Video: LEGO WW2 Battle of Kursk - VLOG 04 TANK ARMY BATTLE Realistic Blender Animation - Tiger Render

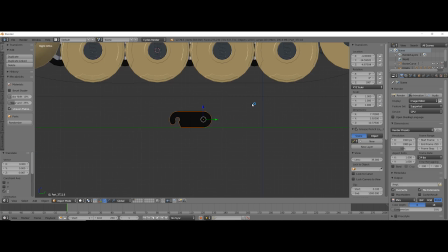Hey everyone, I hope you all had a great December and a great Christmas break. You know, December's been pretty hectic with all the holidays and everything.
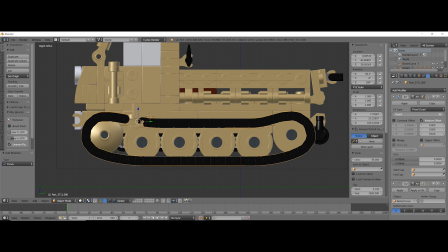I haven't had a ton of time to work on Kursk, but I have made some really nice breakthroughs lately in photorealism.
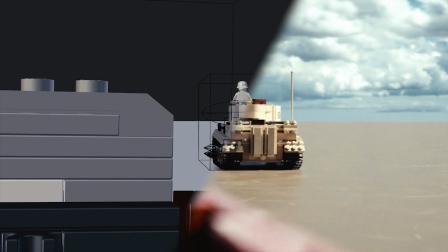If you compare this test animation shot to like some of the older ones, the quality is really improving.
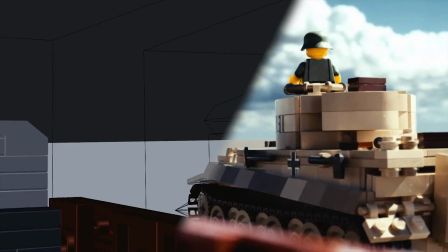So I'm really happy.
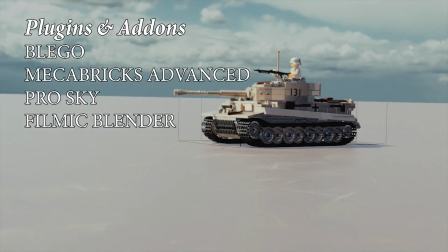Here's a couple of plugins and items that I use to get this particular shot and to get it to look so much more realistic than my old ones.
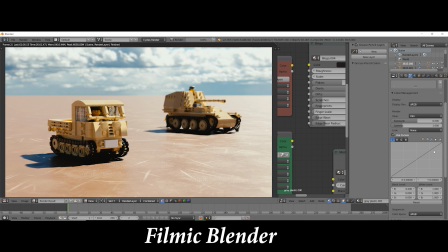Filmic Blender really makes the light rays look and feel real. Not a ton else has changed model and texture wise,
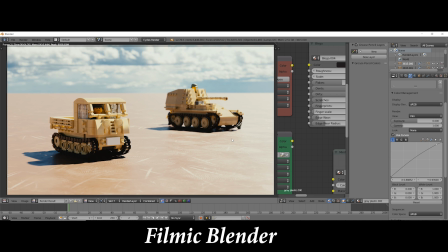but this increases the dynamic range to crazy amounts and gives it the really realistic look that you could get in like your camera.
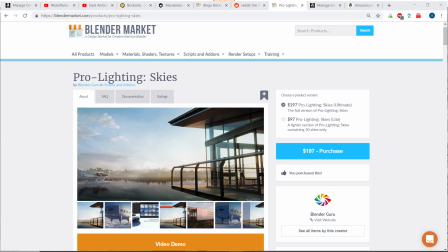It can overexpose shots. It just really helps out. The next thing is Pro Skies by Blender Guru.
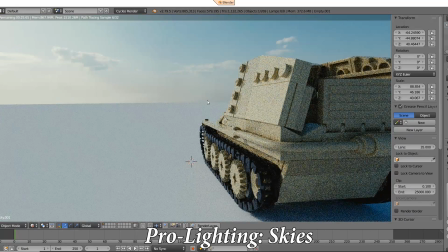It uses HDR images. It's a big collection of those.
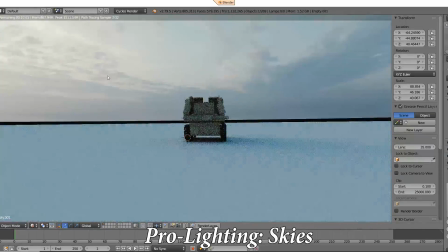Those are the best and most realistic source of light for any 3D objects,
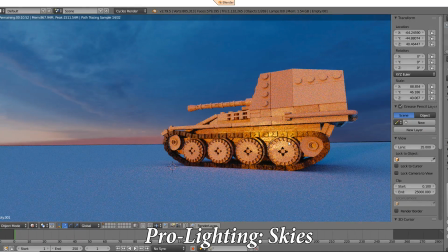because like if you added just a single lamp in Blender, it would only be putting out a single color, but with an HDR image,
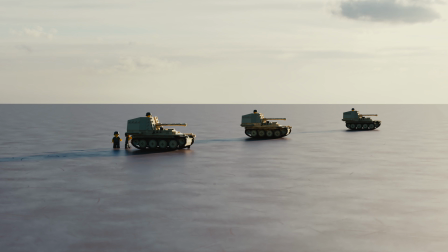each pixel is putting out its own light path. So you have millions and millions of different colored light rays being projected on your object from all sides,
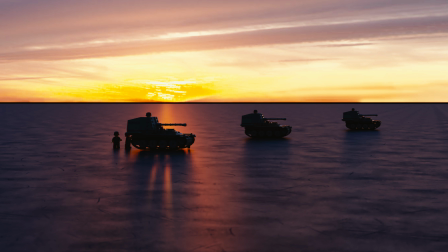and it gives it the natural lighting and just really increases the realism.
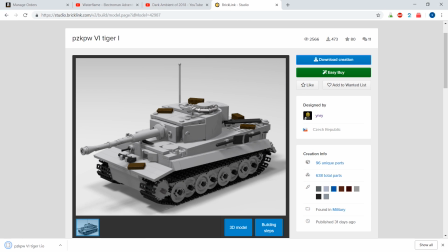To do the actual tank itself, so first I took models in stud.io and then I imported them into Mechabricks.
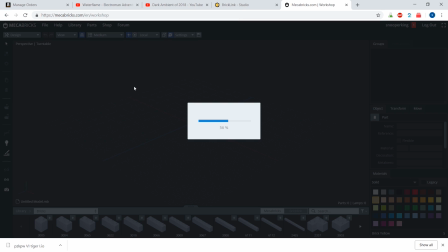So there's a website, mechabricks.com. I bought their advanced Blender script.
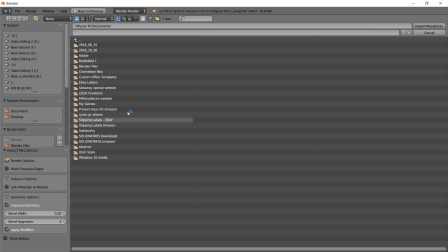So when you export from Mechabricks into Blender, it will automatically add like scratches and bevel all the bricks.
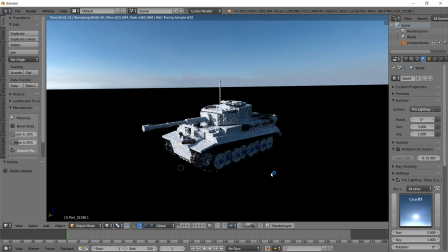It really gives it a really nice, clean look for all the bricks.
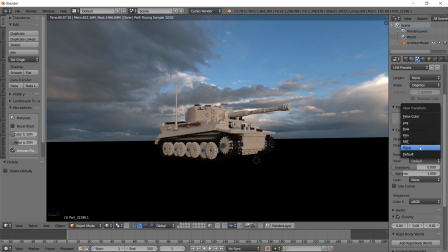And it's really simple to use, so I highly recommend that if you want to do some realistic Lego animations.
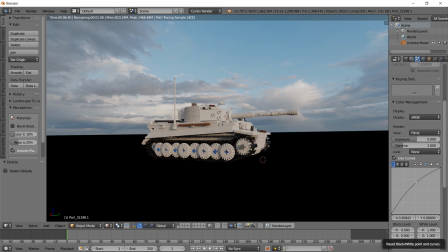For this shot I also used the B-Lego plugin from the Blender Market.
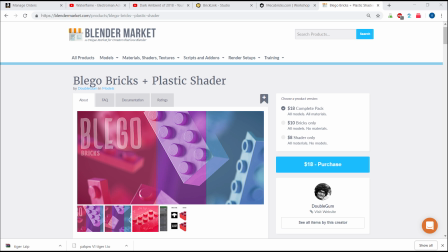It's another really good texture along with the default Mechabricks Advanced shader, and it gives them a realistic plastic look.
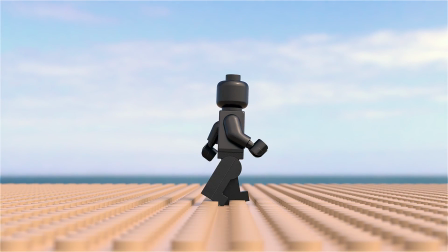I like both Mechabricks and B-Lego. They both have their ups and downs, and so what I've been doing is just kind of mixing the two shaders together for like the
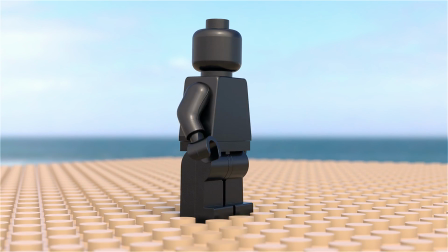minifigures and some other pieces to get a really nice high quality looking material.
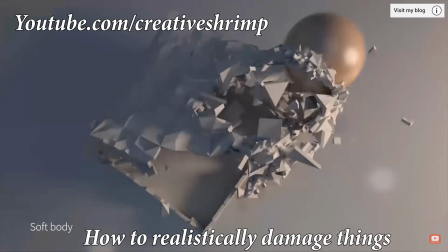There's still a pretty big list of tests that I need to do in Blender.
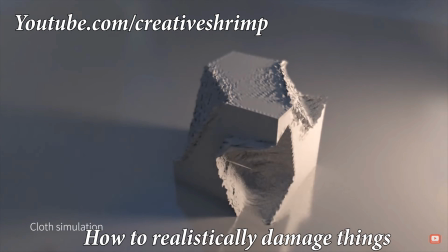A couple of those is like causing damage to the bricks and using deforming modifiers to take and deform objects,
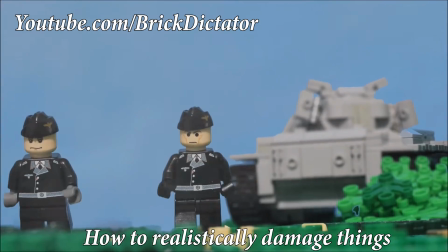so like when a bullet hits them, it'll like cause damage and everything.
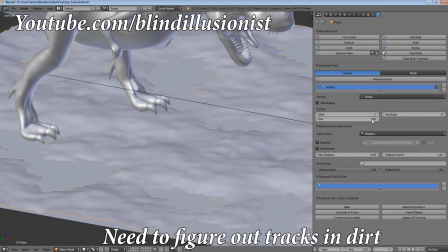Another thing on the list is adding and animating track impressions from vehicles, people, and bullets and explosions,
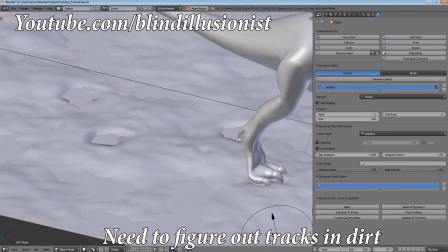so like when a vehicle moves on the ground, they'll scuff up the surface and leave tracks
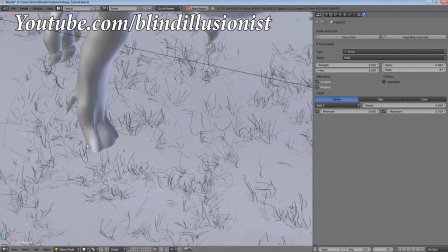everywhere. So I'm trying to think of a couple different creative ways to add that into the film
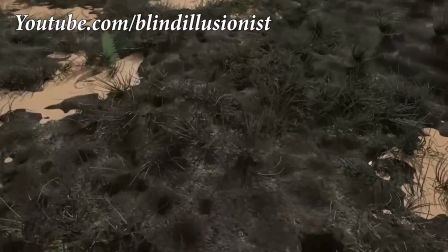without my computer frying and everything, because it takes up a lot of memory to do that.
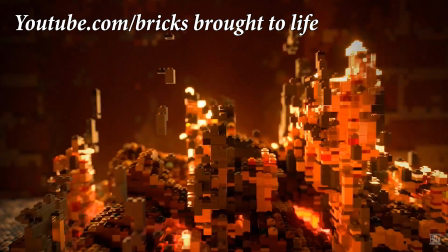And I think I'll get something eventually. Another thing is making Lego flames using the Bricker plugin,
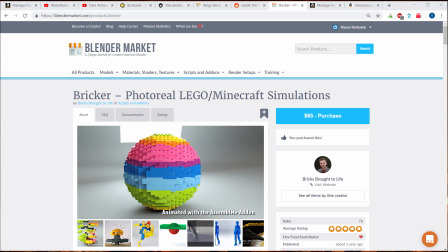so I can have like burning villages and vehicles and even some people that'll be like on fire, and the fire will be out of Legos.
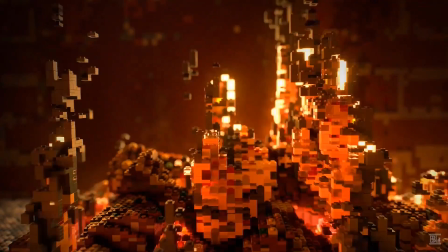So I'm still trying to get that figured out. One more thing!
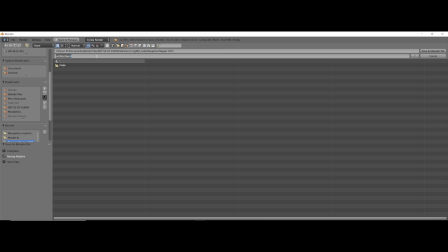Another thing too with the huge scales that I'm going to be trying to animate
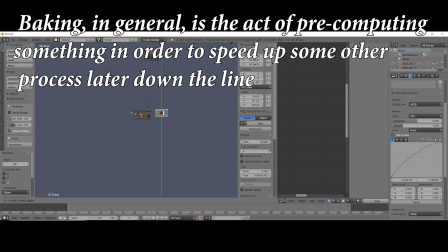everything on is I need to figure out how to bake the data in all the animations.
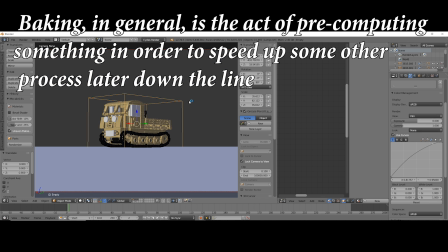And I might have to get a couple more hard drives because I'm planning on the
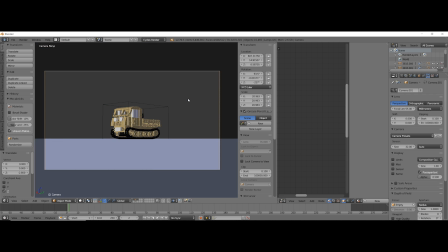baking the data to take up an insane amount of space.
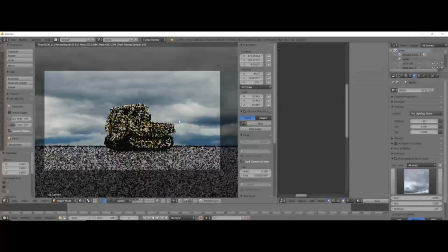So once I figure out how to bake the data properly, I think I can go through and figure out most of the rest of the list,
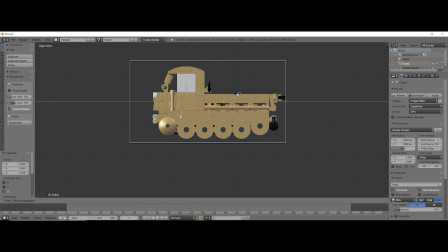because then my computer won't be running so slow trying to do everything in real time.
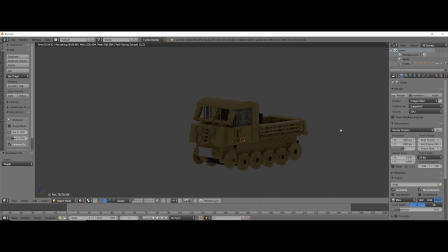Anyways, I'm not terribly worried about that list of things.